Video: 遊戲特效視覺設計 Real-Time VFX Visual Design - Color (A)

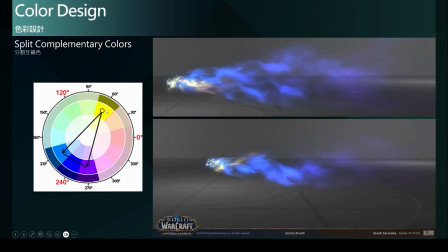19:57 在侧盘上我们可以快速的发现到黄色所对应的蓝色以及紫色正好是处于分割互补色的位置它并没有直接采用最纯粹的深蓝色来作为配色的选择
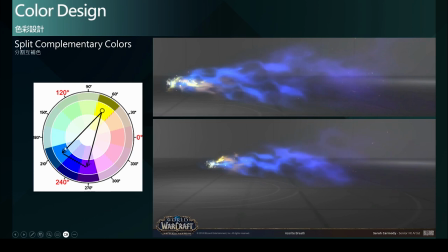20:13 而是使用了色彩向左右偏移的分割互补色来作为配色的选择如此一来可以使效果显得稍微柔和而没有像直接的互补色运用那样的强烈冲突
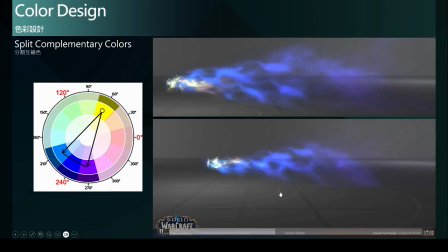20:30 那这样的柔和的效果可以使整个视觉风格显得更加的融合那这个物件呢因为有的这样子互补射概念的对比来使我们的目光呢可以很确实的持续被前端的色彩给吸引
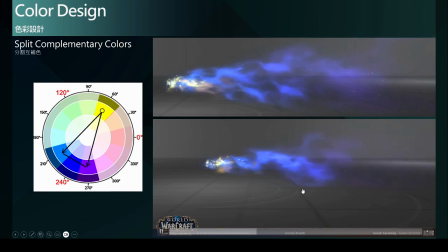20:49 所以在游戏中这个投射物哪怕是在快速移动我们也都可以很容易的察觉到它的存在以及它移动的过程因为呢我们的目光就会被这个样子的色彩设计给吸引
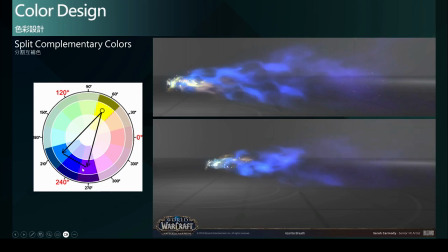21:06 那在末端呢采用了比较低吸引度的紫色来作为末端的色彩运用那这也是一个很好的一个做法因为呢整个投射物的投射呢我们需要去营造一个脱尾的效果以及一个余韵的留存
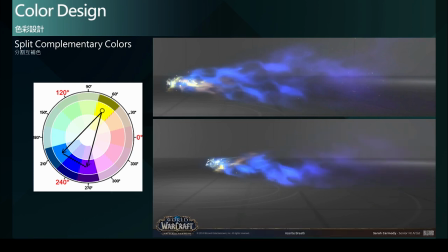21:23 来描述这个能量的强大或者是说它的视觉上的一个延续性但是因为它是属于比较渔运的圆角渔光的效果所以我们不希望采用太过强烈的色彩因为它已经处于要消散的阶段了
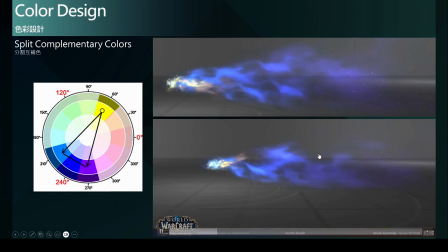21:41 所以采用了比较低吸引度的紫色来分配在这个位置那是非常下当的所以这一组分割互补色运用就形成了一个非常好的视觉效果那帮助在玩家在游玩的时候
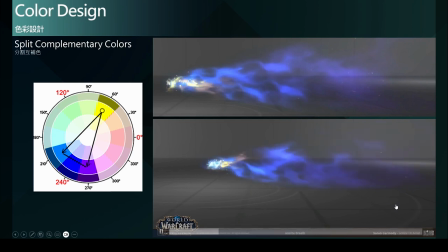21:59 也可以有很好的视觉体验可以马上的去察觉到它那也因为它柔和的色彩的安排可以不会带给玩家很冲突或者是不舒服的视觉感受那这就是一个非常好的分割互补射的运用
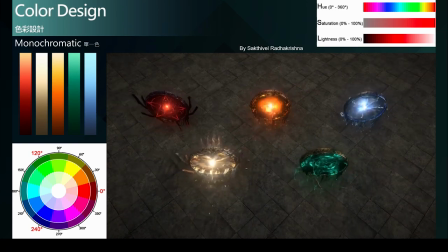22:20 接下來我們來看一組單一色的配色案例我們這裡可以看到五組主題色所呈現出來的五種效果分別是藍色、金黃色、橘黃色、綠色以及藍色
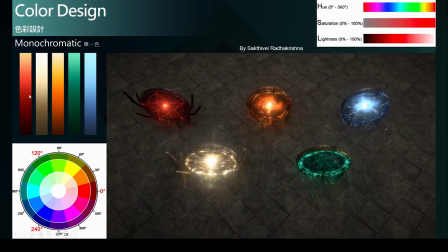22:35 這裡我已經把他們的色彩變化的漸層放到這邊來我們可以快速的看到例如第一組,它最亮的中心是屬於橘黃色的效果
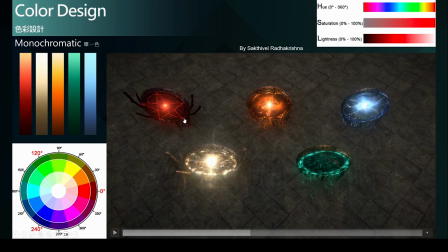22:49 最後走向紅色,最後走向暗紅色屬於比較暗面或是比較消散階段的顏色高能量的部分就使用比較高視覺吸引力或是比較亮、彩度比較高、明度比較高的色彩來作為中心
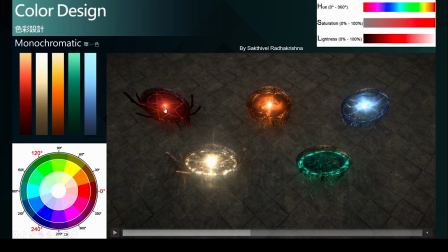23:07 形成這樣子的視覺對比那在摄像的部分我们就可以看到它其实是有较高的橘黄色是由这里开始移动到暗红色的位置那我们大概可以估算的出来
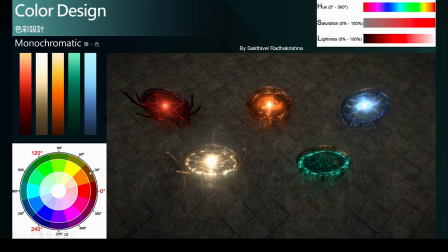23:22 它摄像偏移的角度其实也在大约在30度之内那也符合我们前面所提到的单一摄的一个涵盖的角度范围在正负15度也是总共30度之间